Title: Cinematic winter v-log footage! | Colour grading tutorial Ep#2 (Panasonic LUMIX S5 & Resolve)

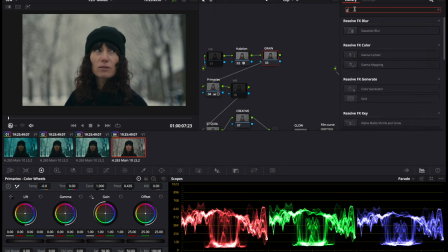So as I said, I've decided to add the grain first because I wanna sort of distort the grain a little bit by overlaying and pushing the grain along with the rest of the image. You know, a little bit how when you're filming something that's been shot on film and then you correct it in post digitally, you would be doing that to the film grain as well.
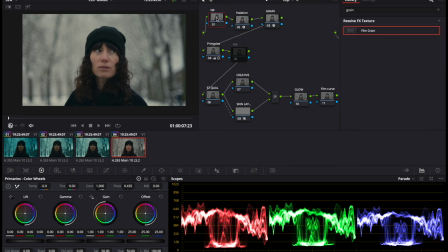So you can experiment about where you add grain. If you are adding noise reduction here, which we're not in this case, just make sure the noise reduction comes before that grain node, because obviously you don't want the noise reduction to reduce the effect of the grain or sort of degrade your image. Again, experiment with the settings, see what you like here,
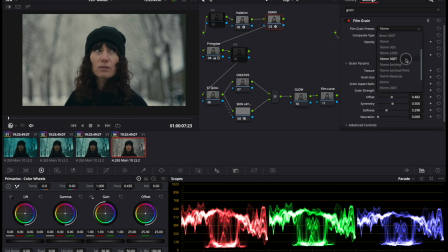but I like 16 millimeter film and then I sort of use that as a base point and then we'll tend to sort of mess around with it there. I just play around with the settings and get stuff looking roughly where I like it.
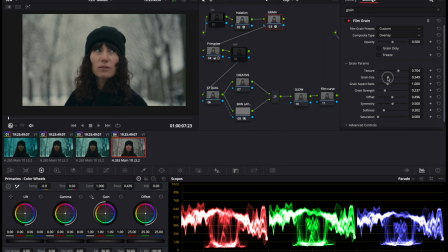Grain size, so 60 millimeter is slightly bigger grain size, so I would probably just bring it down a bit, probably bring the strength down a little bit. Then I would bring the softness down a little bit, so that just sharpens it a tiny bit.
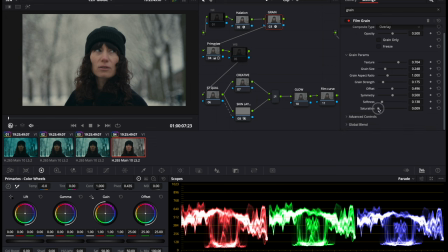Those are mostly fairly subtle changes, but I whacked the saturation all the way up, and that just gives the grain a bit of color.
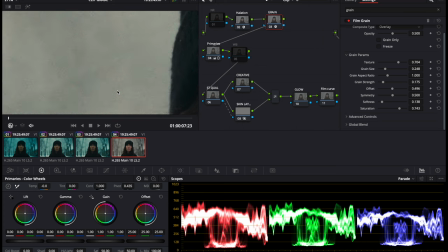If we zoom in on this image, I don't know if you can see it. The grain has this sort of nice, you can see there, if I pull that back,
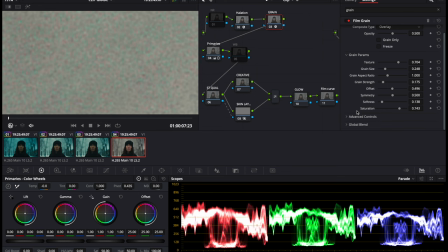you can opt by having slightly colorful grain or a slightly sort of monochromatic grain. I quite like the colorful one in this particular instance. It just added a bit more noise and texture to the image, especially if we're adding that blue.
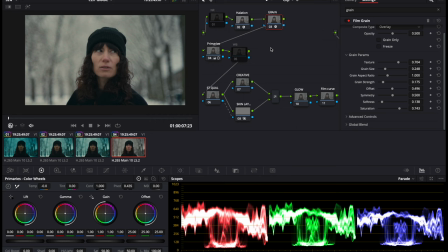So that's kind of like the balanced image. We've added in some of the effects now. The next bit and sort of final bit is to get on to the creative element. So pushing blue into the image. So the first part of this, you can sort of do it in two ways, but the first part I would usually do is qualify the skin tone, because we're gonna
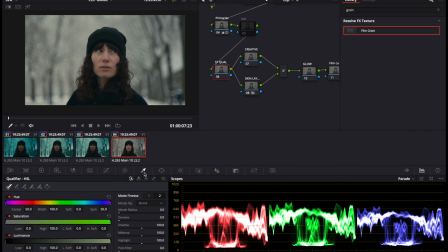drape it over the creative color grade. So what I do is I go to picker here and I will normally just sort of, you know, wipe that over the face skin tone a little bit. Then we go up here. And then this shows us what we've qualified.
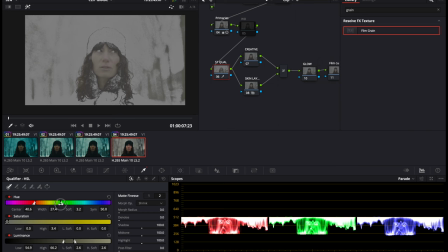I personally would go in and tidy up the qualification. I will do it quickly now. It might not be perfect, but if you've got the time, obviously,
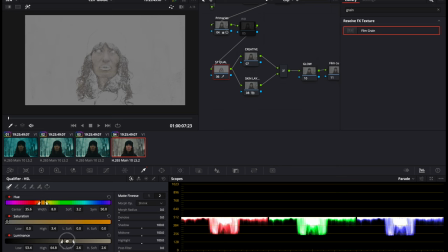the cleaner the qualification, the less of the other parts of the image that you don't want to affect will be pulled into it. So I'll make sure we've got that skin tone in. Okay, so after you've got your qualification and you're sort of happy with it, just
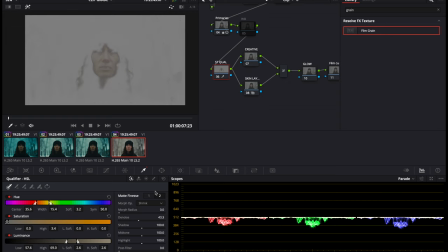pump, crank that denoise up, maybe the blur radius a little bit, and that'll just soften out the selection and make sure you don't introduce any sort of weird noise or artifacting.
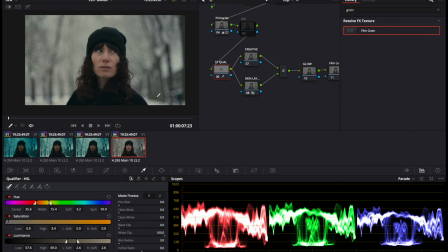So I'm gonna click that off. This is the point where you would also do a bit of correction. So this correction will probably happen in two steps because we're sort of, the skin tone that we want is also gonna be slightly responsive to this grade. It will be a sort of back and forth process normally.
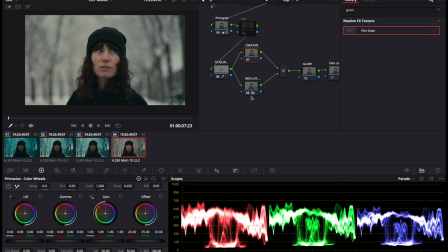So what I would probably do next is then adjust and go into your creative grade treatment. But just before I do that, I would connect that skin tone qualification node to the skin tone layer here.
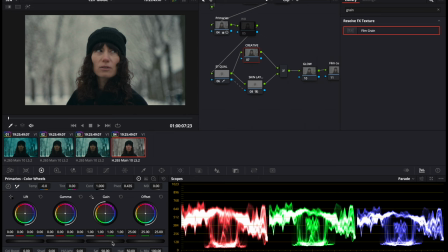So what that allows us to do now is everything that isn't that skin tone will be affected
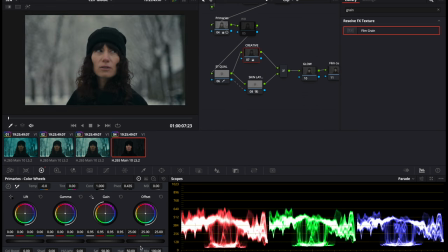by this top creative layer, which is the really cool, clever bit about this workflow.
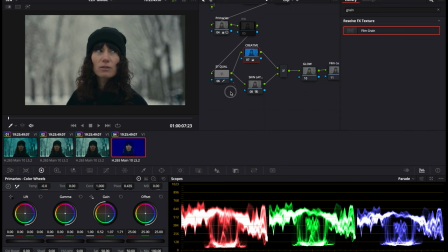So if you push a load of blue into it, if you didn't have that second layer on and turn this off,
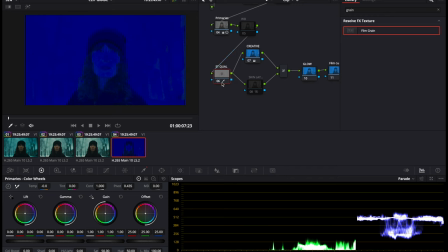basically it would all be blue. So in this case, all we've done in this node is select a skin tone. So it's basically saying, hey, just layer that skin tone on top and you get this. So obviously that's way too extreme.
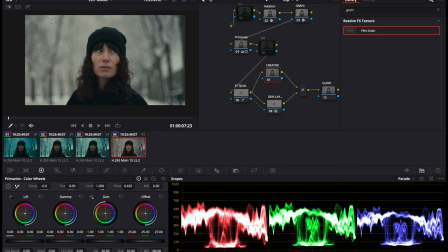Okay, so in the creative grade, I think I sort of just reduced the contrast of the background image, and then we added the blue in, obviously.
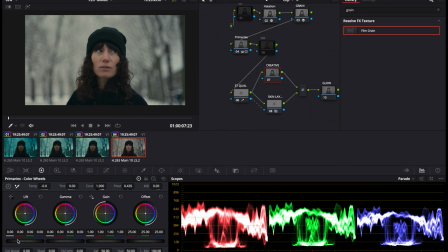So I think it was around there. Just adding a subtle bit of blue into the low end of the image and then boosting the gamma a little bit.
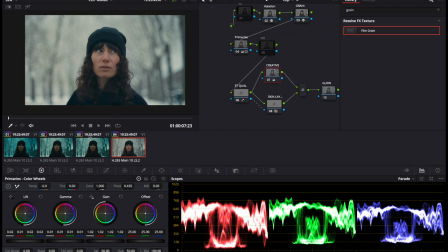And then we boost, we just pump the gain up a little bit, and then we just brought, sort of pulled the whole thing down.
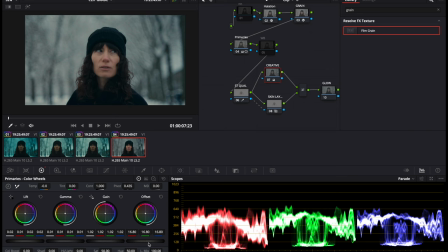So it was about there. Pulled the whole of that offset down, so you can see we've just sort of, you've already made the background now a bit darker, which sort of adds to that cold effect, that cold feeling, as well as just putting a tiny bit of blue in the lift.
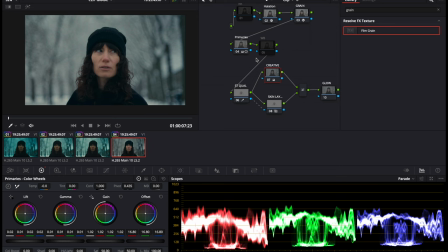And we can see that that's starting to sort of introduce that look that we're going for. So then we're going to go into the log wheels here, and this is where we'll push most of the blue in. In the highlights, I think I added a bit of red, some green, and then quite a lot of blue.
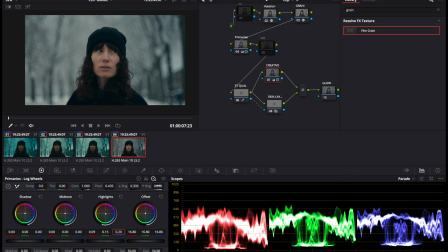And then the key to this is because the highlights, what we're doing here is sort of affecting part of the image where we haven't really got much information in, i.e. up here, we're going to bring the high range down. And that's basically saying treat a lower part of this image as the highlights.
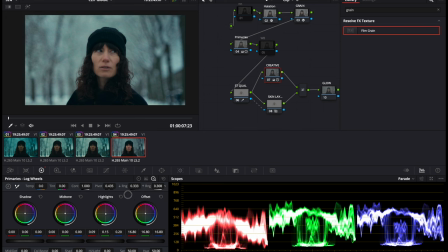So bring it all the way down. As you see, as we do that, we get all that blue starting to enter the image. So I'm going to go for around here. And then we are going to do the skin tone correction.
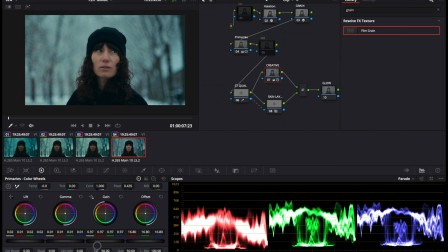So I might also go back in here and sort of get that image a little bit darker.
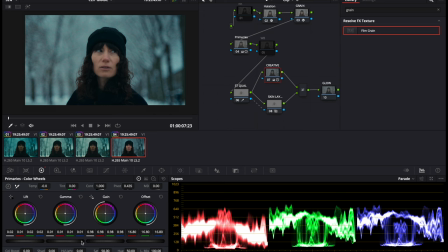So I just want to separate the background a little bit more from the skin tone. Let's bring the gain down. Again, this is personal preference. Do however you like. Then back in the skin tone qualification. So this skin tone now just looks really unnatural. It doesn't really suit this image. We're going to push maybe a bit of green in the gamma.
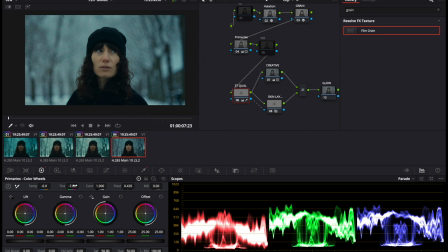As well in the tint. And then we just need to sort of pull it down so it sort of fits in this image. So I'm just going to pull the gain down on that skin tone. And then maybe just bring the offset down to around 20,
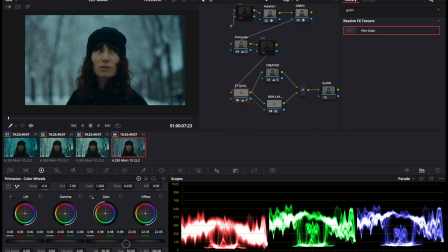22, somewhere around there. 22, 20. So without Vaughn. So we sort of corrected it, and it's sort of, the skin tone's sort of living in this world of the grade now.
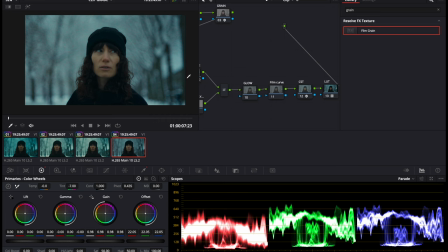The image is looking good, but it's looking maybe a little bit flat and sort of lacking contrast and life. So this is when I would probably add in the film curve just to sort of boost everything.
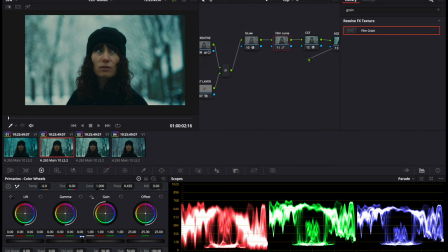I'm just going to copy it over from the original one in the interest of time. But you can see 1, 2, 3, 4, 5, 6 points.
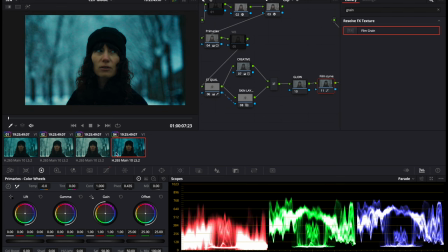So we're going to add that in there. Boom. That adds loads of punch to the image. And then the final part is sort of just finessing stuff, because obviously that film curve is just way too aggressive. So you can either adjust some of that film curve, or you can go back to your primaries and maybe add some lift there.
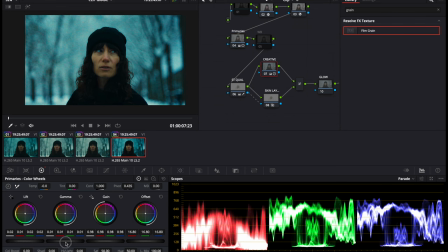And this is where it's all sort of finessing.
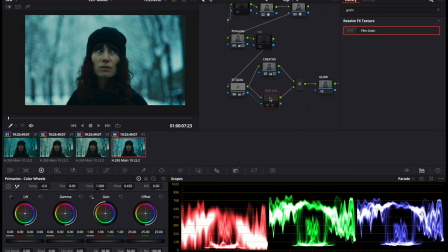Also going to go into the skin tone layer here, and just going, we're going to blend that in. So this is basically just making this layer a little bit more transparent. So we're going to bring that down to about 0.66.
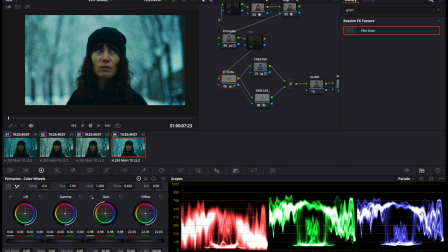But we're not quite there yet. That skin tone is a little bit still not quite looking good. So I'm going to increase the saturation of the skin tone, maybe to around there. And then just basically make adjustments until I'm sort of happy with it.